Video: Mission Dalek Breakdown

Hello, and today we're going to be talking about my friend's Mission Dalek entry Doctor Who prologue. If you haven't seen it, just click here right now.
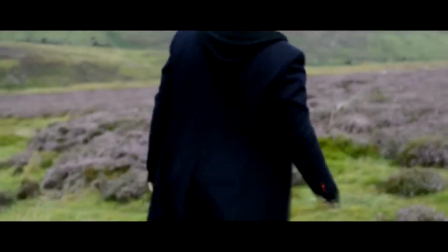0:09 It's worth a watch, and we hope you enjoy it, but then once you've seen that, come back to this video and you'll find out how we did some of the
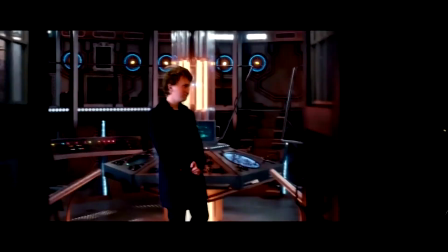0:15 stuff. So the first thing that you see is you have the green screen shot of the Doctor in the TARDIS. Now this was quite simple. You get a green screen, you film your actor, and you chroma key out the green. We only were allowed to use the Doctor Who footage, so we had to make sure that we
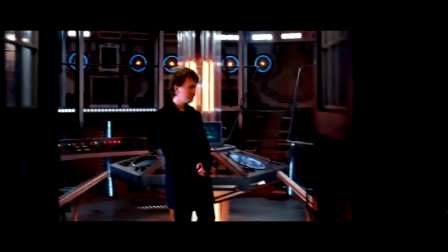0:34 took a little snippet of that and used tracking in Adobe After Effects to make sure that as the camera moved, the actor moved with the TARDIS, which if it didn't, it wouldn't make sense. It would look unrealistic. A good tip also is to reduce the brightness of the clip that you're putting in to make it blend with the shot a bit more. Just use brightness and contrast settings to toggle this a little bit. I mean, even a little bit just makes that little bit difference and makes it look a bit more realistic. The second thing is the fade in of the TARDIS. Now it's quite an easy shot.
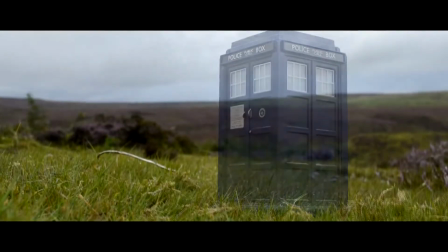1:14 You can tell what we used a little toy plastic TARDIS and sort of filmed that on the grass as a stationary shot for about 30 seconds. Then what we did is we removed the TARDIS from the shot and filmed the empty grass for about 30 seconds.
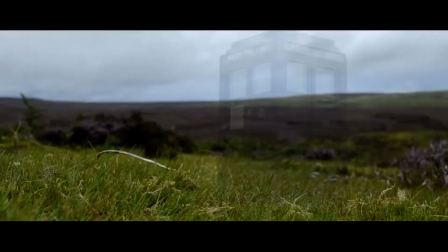1:33 And then what you do is you split the channels and you sort of put one with the TARDIS above the one with the grass and sort of fade in the TARDIS one, but not exactly fade it in,
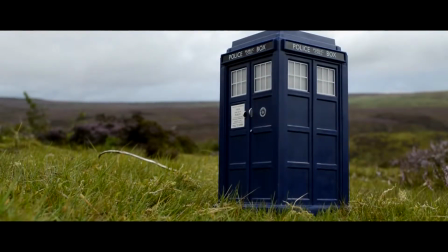1:46 but up and down, so then it does the famous fade in, fade out TARDIS thing that it does. The next thing is the walk out of the TARDIS.
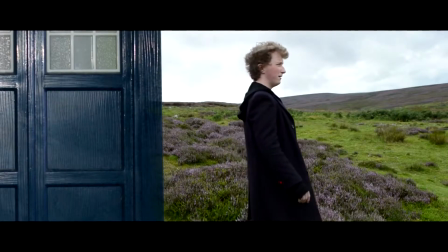1:57 Now this is a really easy one that a lot of people, it looks quite impressive, but it's probably one of the easiest effects in the video. But basically what you do is you get a photo side on of the TARDIS and you cut around the shape and you just paste it in a channel above the video.
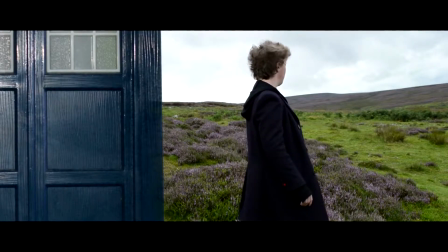2:14 Now you can even do this with like a PNG image. You can find a transparent image and just have your actor walk across the screen. And that's how we did that one. The immediate shot after that is the actor picking something up off the floor,
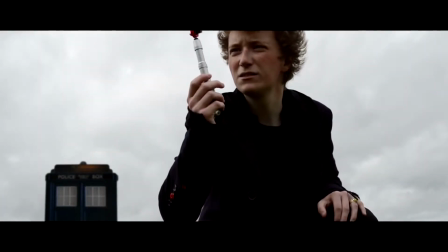2:30 but what we can see in the background to his left is we can see that there is a TARDIS in the background. Now this is it's a little touch, it's again pasting the image in, but this time we've got an envelope to make it look like the perspective's right.
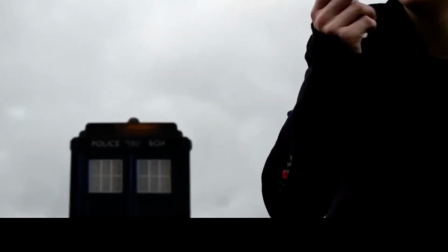2:45 We couldn't just have it straight up, otherwise it looked like it's looking direct on. It was kind of looking at an angle upwards, so we need to sort of curve it in like that.
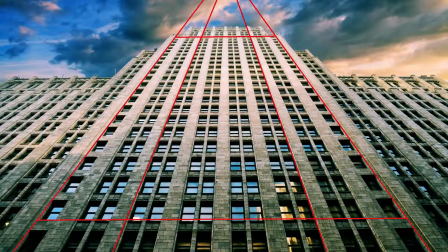2:53 When you look at a really tall skyscraper and you can see that the top looks closer together than the bottom, it's something to consider when putting these things in, because it ends up really important as to whether it's a make or break effect. More of a filmmaking one.
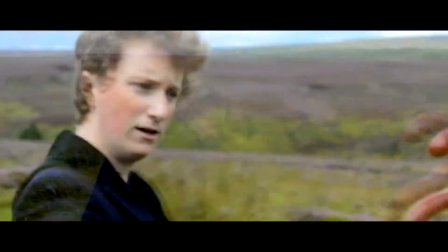3:07 Basically we have the actor hold up the umbrella with the question mark at the bottom and then look around. Now during this looking around bit, the camera's changing, it's moving around, and then what we cut to is we cut to the point of view of what the actor is seeing. And the important point about this is to make sure that the directions all stay the same.
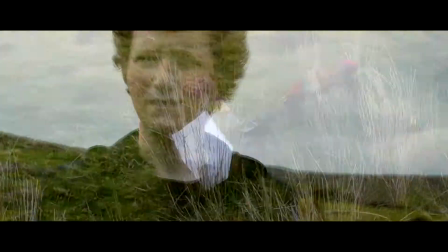3:32 So since the camera is moving this way, you want your point of view to be moving this way,
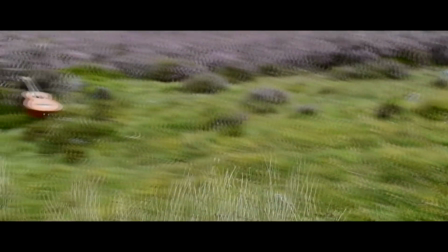3:36 and you want all of that to sort of continue through, so it's really important you remember that. Another one is the scaling of our Weeping Angels.
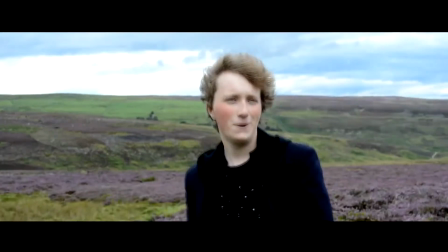3:45 Naturally we didn't have a full-size 1-to-1 Weeping Angel with us, but we did have Weeping Angels. They're about 3.5 inches high. I'm sure I'll be corrected on this. But basically what we did is we placed that in front of the TARDIS and the toy TARDIS and basically put them on the grass, so you couldn't really have an idea of space.